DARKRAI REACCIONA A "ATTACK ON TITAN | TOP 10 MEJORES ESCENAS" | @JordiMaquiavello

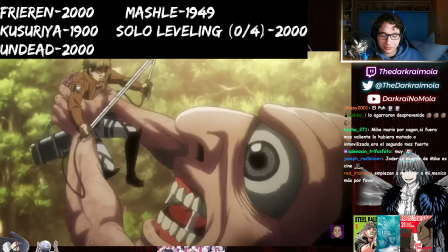1470s
La elección de haber dejado a titanes más pequeños de lo normal aquí me parece brillante por un detalle que veremos más adelante.
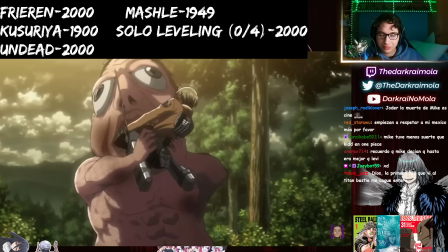1476s
Mientras observamos horrorizados cómo los huesos de las piernas de Mike crujen y nos preguntamos el por qué.
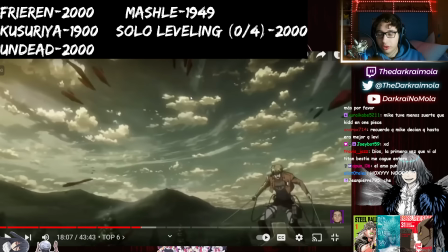1482s
Recuerdo que de Mike decían que hasta era mejor que Levi. No, era el segundo mejor. Que este titán haya lanzado el caballo, escuchamos una voz atronadora.
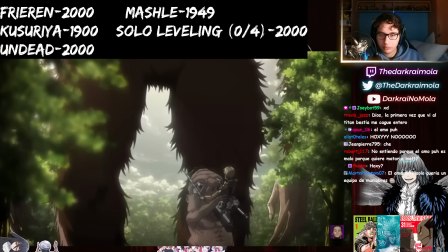1490s
Y sí. Esa voz viene del titán. ¡Hola!
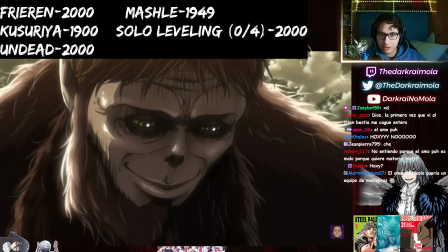1492s
Y se hace el completo silencio en escena, mientras Mike y la audiencia miran boquiabierto.
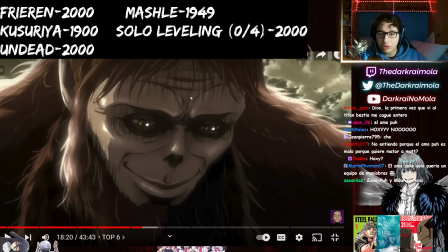1499s
Chat, no quiero ser yo la chica arbusto, pero Zeke en este frame, ¿sí o no? O sea, yo creo que está especialmente sabrosón en este frame. O sea, ¿sí o no?
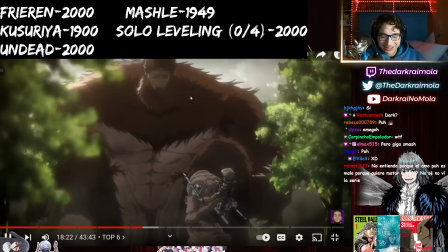1517s
Lo que ocurre. El manejo de la tensión en toda esta secuencia es magistral.
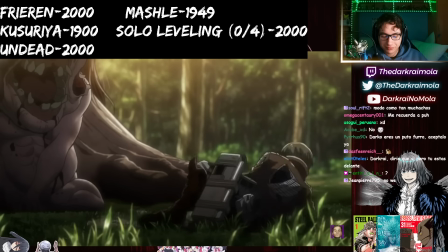1523s
Desde el silencio nos limitamos a observar a este titán gigantesco, algo que Mike no había visto jamás.
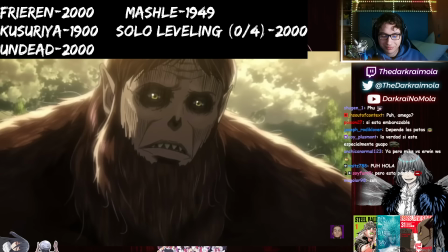1529s
El titán sigue hablando y se enfada cuando el más pequeño no le obedece.
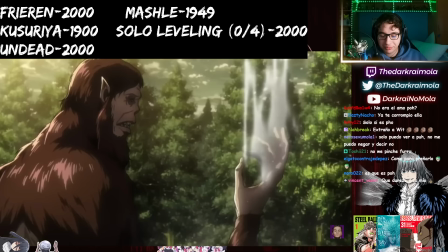1533s
Lo que más aterra de la escena, además de no saber qué leches está ocurriendo, son los trazos y las expresiones del bestia.
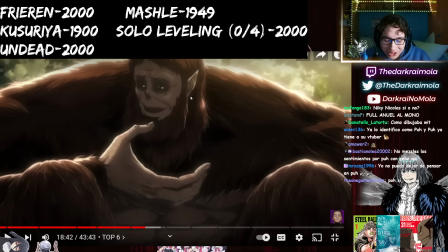1540s
¡Full Anuel al mono! Parece aburrido y con ganas de charlar.
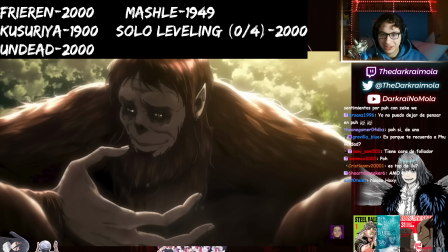1545s
Y el hecho de que pregunte a Mike acerca de las armas que utilizan mientras sonríe de oreja a oreja, aún me hiela la sangre.
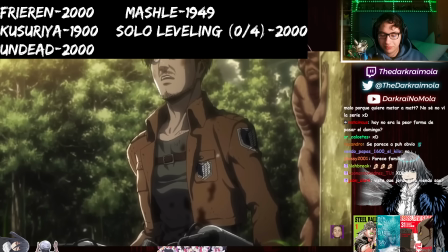1552s
Mike, que fue uno de los mejores soldados del cuerpo de exploración, solo por detrás de Levi,
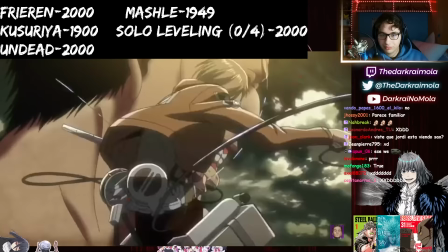1557s
que ha asesinado a multitud de titanes y ha visto morir a cientos de compañeros, por primera vez en mucho tiempo,
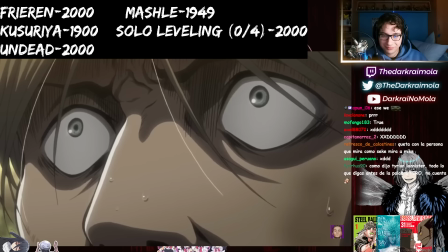1562s
se caga de miedo. El miedo a lo desconocido.
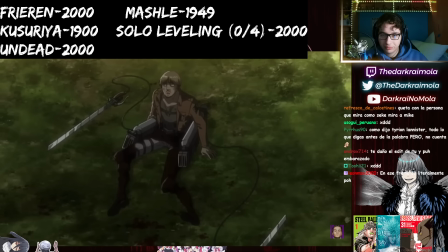1566s
La inhumanidad y crueldad del bestia que le deja sin equipo y pregunta entretenido con las largas pausas de silencio entre frases,
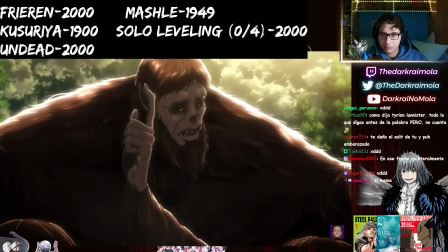1573s
provocan un pavor que no habíamos experimentado antes en la serie, y nos transporta a los pies de Mike,
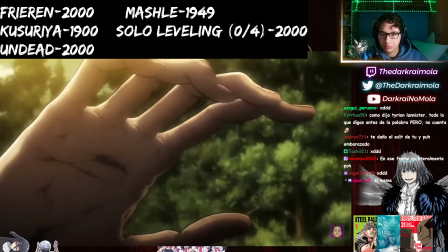1579s
quien nunca antes había mostrado dudas o terror.
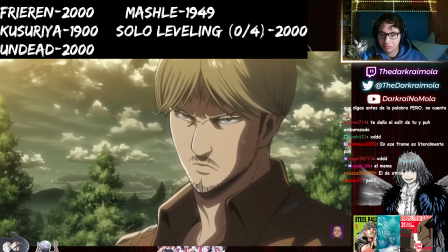1583s
El héroe serio y formal que habíamos conocido se muestra con cobardía por primera vez,
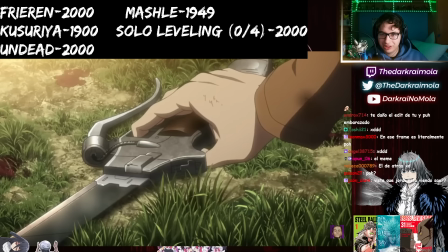1588s
pero no tarda en recuperar la compostura, y la música, que también resulta extraña, como si no fuera de este mundo,
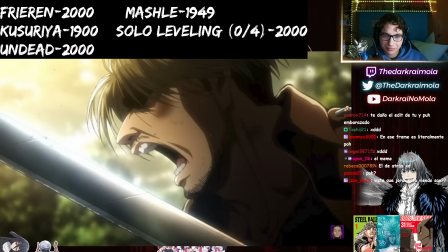1595s
se convierte en las habituales orquestaciones que escuchamos cuando los héroes hacen frente al enemigo.
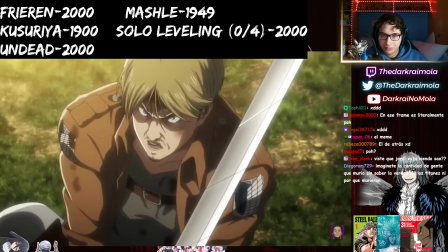1600s
Y parece que Mike se recompondrá de su situación. Pero no.
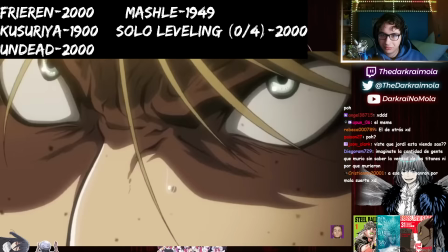1605s
Y me encanta porque quizás si no hubiera sido por esa muestra de orgullo y rabia,
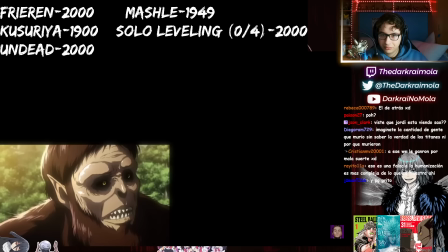1609s
Zeke no se habría acordado de haber enviado a sus titanes a matarlo, y podría haber intentado escapar de otra forma. El montaje de planos mostrando a los tres titanes yendo de cabeza por él,
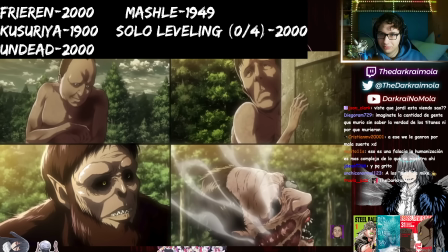1619s
además de enseñarnos que no hay escapatoria, también hace gala del hambre voraz de las horrendas criaturas.
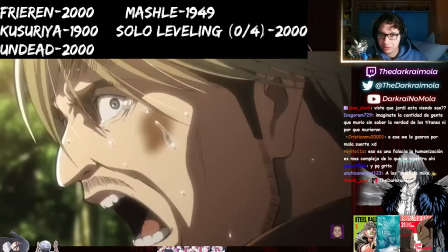1625s
Y en el momento que ve la amenaza venirse contra él, desespera y empieza a pedir clemencia, en un acto de exasperación.
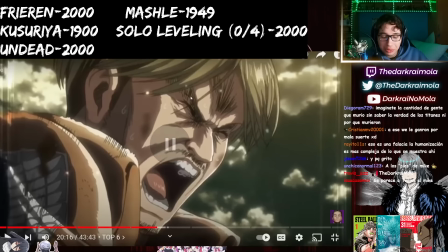1632s
Al principio mencioné que lo peor de la escena es que los titanes con... Esa es una falacia, la humanización es más compleja de lo que se muestra ahí. Vale, tío.
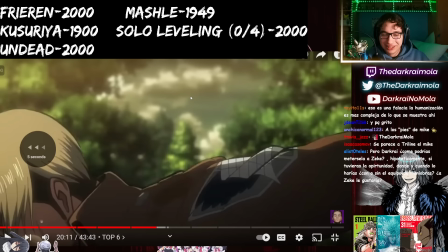1645s
Pues nada. En un acto de exasperación.
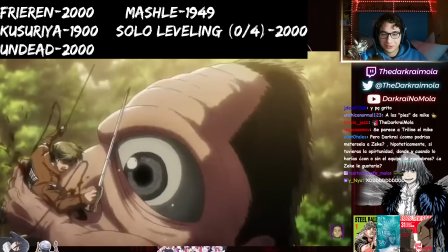1649s
Al principio mencioné que lo peor de la escena es que los titanes contra los que tiene que luchar son pequeños.
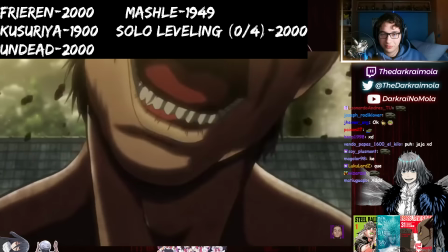1654s
Se ha estado cargando a los más grandes, y por eso los que restan ahora son de menor envergadura.
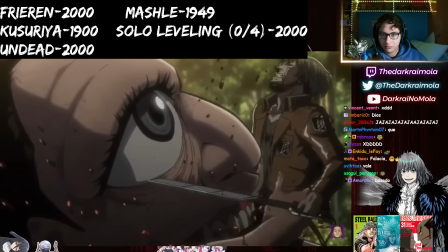1659s
Si hubiera dejado los grandes para el final, habría tenido una muerte mucho más rápida e indolora.
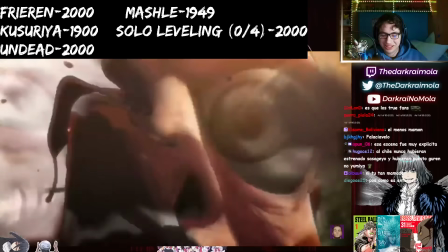1664s
Pero estos titanes no matan de un bocado, ni siquiera de dos. Se lo comen vivo, trozo a trozo,
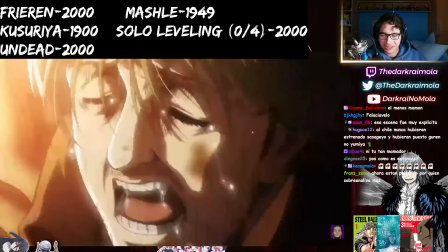1673s
mientras él grita y gemotea por su vida, ya no por ser salvado, sino porque lo maten de una vez.
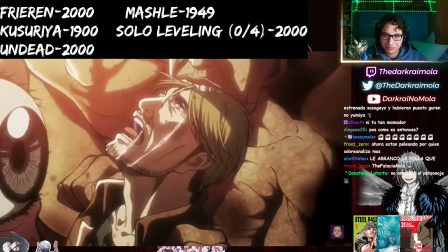1679s
Cómo los animadores se deleitan mostrando durante más de 30 segundos... Hostia, este que le tuvo que arrancar...
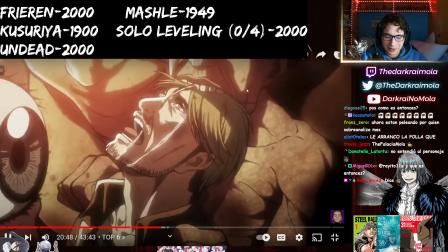1685s
¡Ay, ay, ay, ay, ay, ay! Toda la secuencia de su muerte causa escalofríos a cualquier espectador.
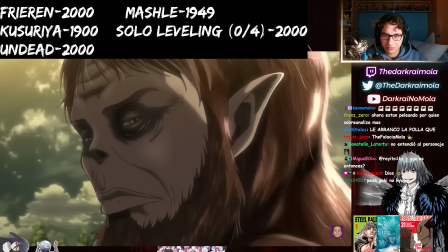1691s
Mientras que el titán bestia se aleja, totalmente insensibilizado y sádico ante lo que está ocurriendo.
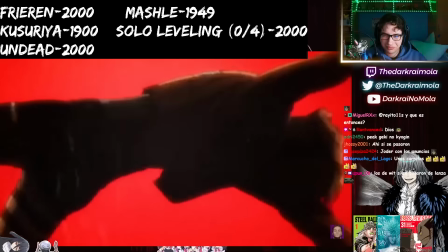1697s
El último plano, a pesar de la sutileza de la mezcla dura del rojo y el negro, es horrendo precisamente por cómo nos lleva a imaginar por lo que...
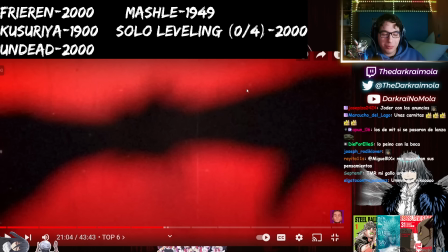1705s
Es que Morbo no Kyojin... No olvidar jamás cuando una vez dije que Mushoku no Tensei vivía del morbo, porque literalmente todas sus tramas van de follarse a niñas, y un tío me dijo, y Shingeki también vive del morbo.